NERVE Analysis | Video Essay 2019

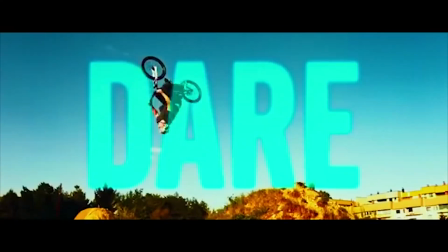In Henry Joost's 2016 film Nerve, he uses the game Nerve to explore how social media relies on peer pressure and social conformity to build a platform.
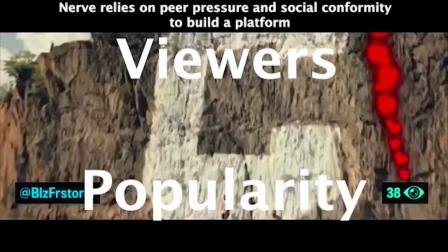In the case of the game, it risks players' lives to gain viewers and therefore popularity. This idea is prominent in the latter scene.
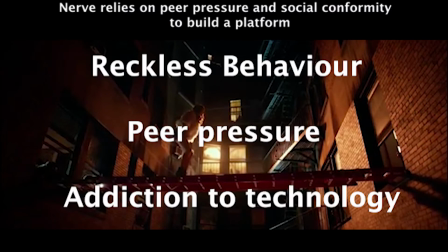Juice makes it evident in this scene that social media leads to reckless behavior, peer pressure, and an addiction to technology.
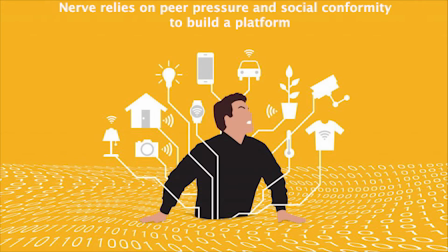Nowadays, technology plays such a big part in our lives, controlling everything we do, and for some people, it's something that they cannot live without. This leaves us prone to conformity and peer pressure. In today's society, conformity can increase our social status, which in return could lead us into risky or dangerous situations. Reckless behavior is evident in the scene where Sydney is dared by the viewers to walk across the gap of a building on a ladder.
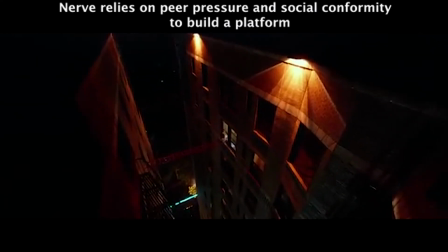This is one of the most consequential dares that we see in the film because the outcome is either life or death.
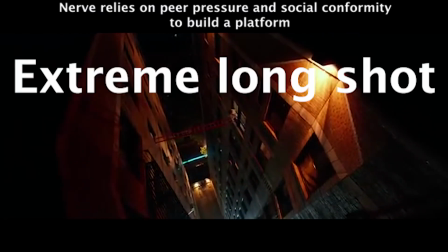At the beginning of the ladder walk, an extreme long shot is used to emphasize how dangerous the dare is.
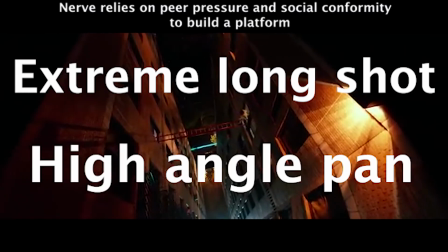Along with this, a high angle pan is used to outline the risks and consequences of the dare.
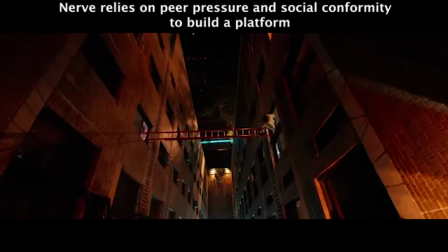There is no music in the background, only dialogue from the partygoers and subtle sound effects such as police sirens and the movement of the ladder.
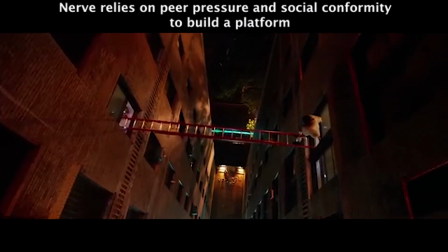This is done to showcase the seriousness of the scene and how much danger Sydney has put herself into.
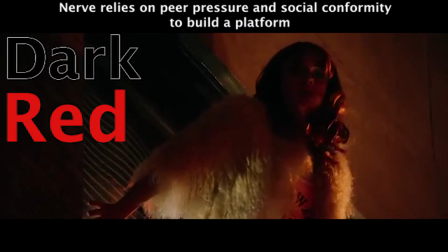The use of lighting is very dark, but Juice deliberately uses colours such as red and orange to highlight Sydney, which allows the audience to focus on Sydney's facial expression.
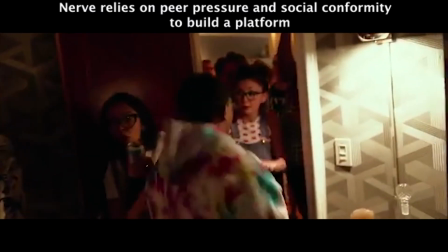The dialogue from the partygoers conveys further the dangers of the stunt. Liv, one of Sydney's friends, anxiously says, "What are you doing?" Sydney tells the audience that Liv is scared for her friend's life. Throughout the scene, a POV shot and high angle shots are used.
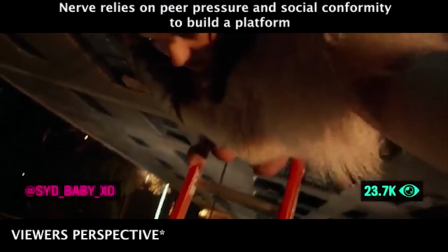This puts the audience in Sydney's shoes to show the amount of danger she has put herself in, while adding suspense to the overall scene.
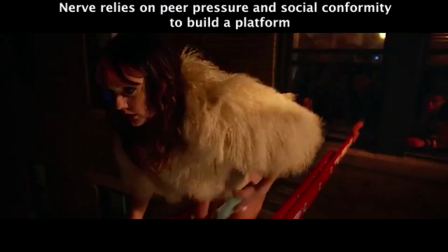An example of this is when Sydney pulls out her phone to film her dare, which puts us in the perspective of the viewers.
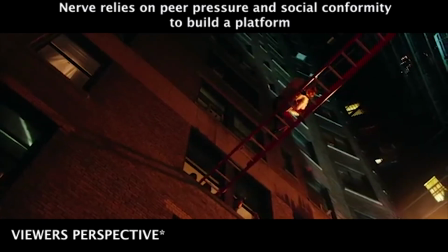Another example is an under-angle shot of Sydney, which could possibly be from the perspective of the viewers watching from the ground below.
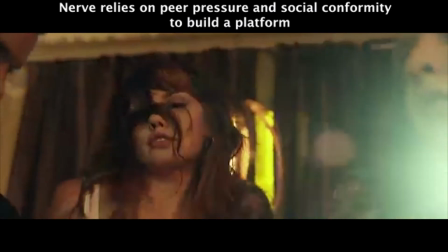Juice deliberately set the dare at night at a high school party to emphasize the risk involved.
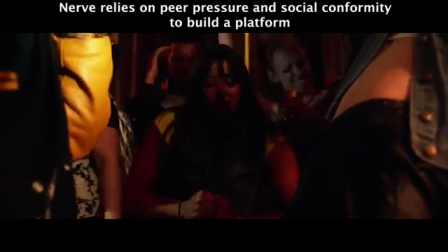Because of the party, she is drunk, which carries more danger to the already risky situation.
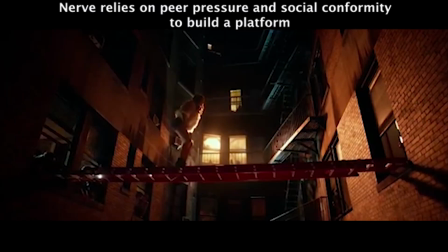The costume choice for Sydney is very basic. She is very exposed through only wearing a t-shirt and short shorts. She is also wearing heels, which makes her walk across the ladder immensely more difficult than it already is.
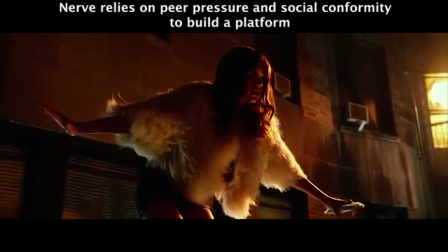This adds to the reckless nature of the dare, showing the audience that she is not well protected and fit for this dangerous stunt.
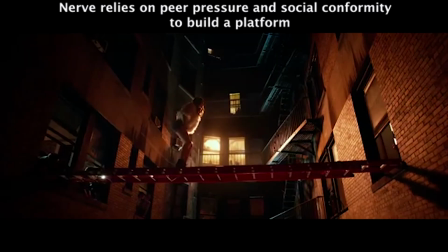A cultural assumption is that the right motives, peer pressure and conformity, can occur more commonly.
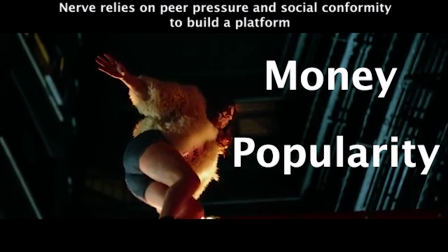The game Nerve relies on two motives, money and popularity. This tells the audience that the risk of danger is increased and the consequences are much higher.
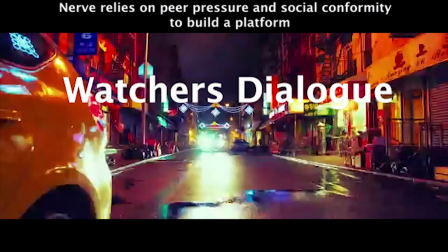Peer pressure is shown through the watcher's dialogue and different camera angles used to show Sydney's facial expression.
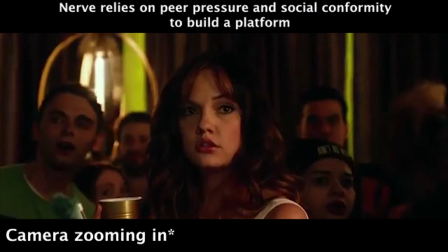When Sydney receives the dare, the camera slowly zooms in on her facial expression before gulping her drink for relief.
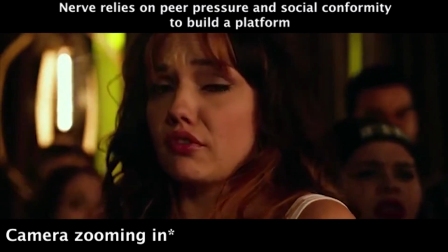This is done to provide the audience with insight on how shocked and anxious she is. Even though she is hesitant, she still proceeds to go through with the dare to gain viewers and popularity.
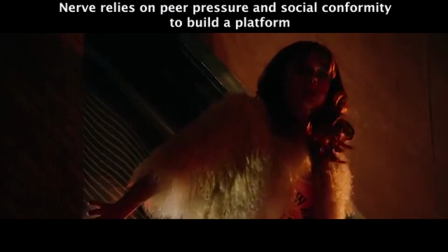When outside on the window ledge, you can hear Sydney's heavy breathing and the pep talk she gives herself to motivate her to walk across the ladder.
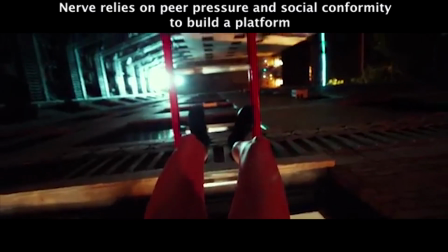Her tone is very anxious and scared as her voice is high-pitched and she starts to stutter her words.
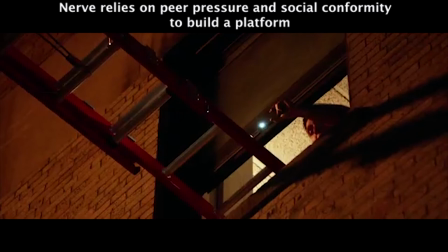A key influence of peer pressure is the dialogue from the partygoers.
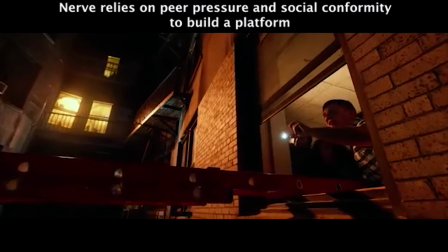An example of this is when one of the teens, called Chuck, says, "Sydney, it's not going to count unless you film it."
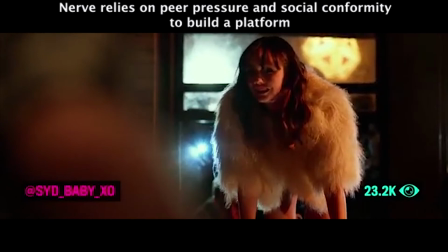Even though Sydney was terrified to walk, she conformed anyways in order to keep her status and viewers.
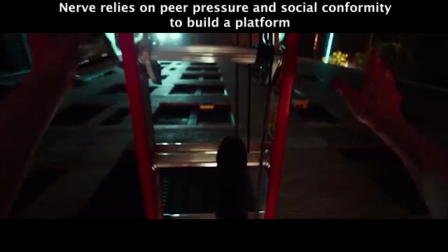A cultural assumption explored throughout the film is teenagers' addiction to technology.
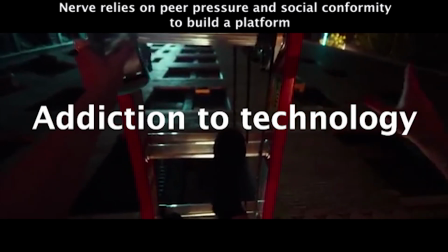The game helps portray this meaning by encouraging the viewers and the players to film their dares.
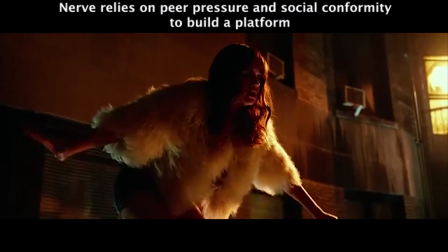This keeps the audience questioning if the viewers think to ever seek help and stop the reckless behavior from occurring.
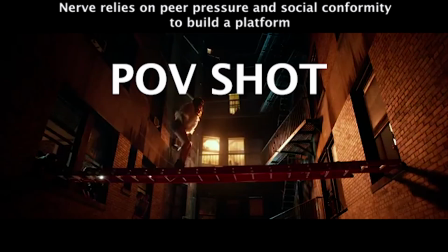Technology addiction is shown through a POV shot and the influence that technology had on Sydney.
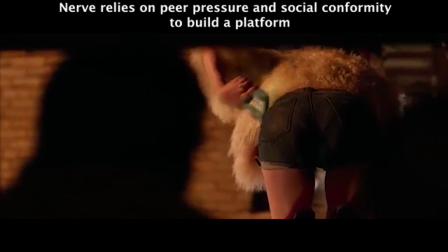When on the ladder, her phone is visibly tucked into her pocket, which tells the audience that she has an attachment to the phone and doesn't care about the risk of damaging it.
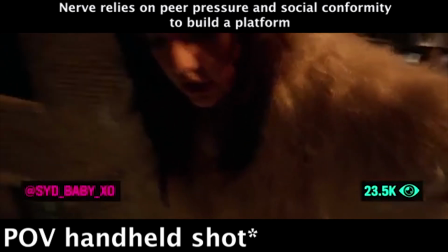A POV handheld shot is used when Sydney attempts to film herself. The camera is very shaky, which shows her nervousness.
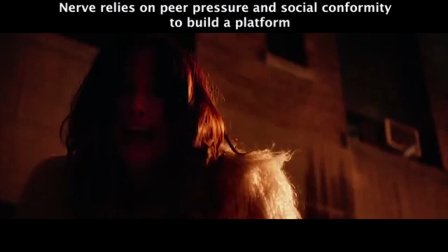When dropping her phone, her automatic response was to bail, which tells the audience that her stopping point of the game was when her most prized possession, which in this case her phone, was sacrificed.
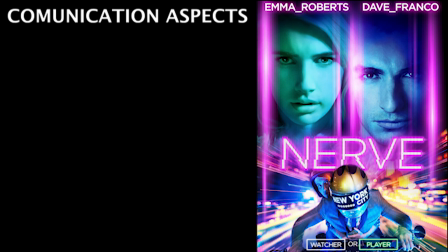Juice's Nerve strongly conveys three communication aspects, which inform the audience about risks, addiction, and peer pressure.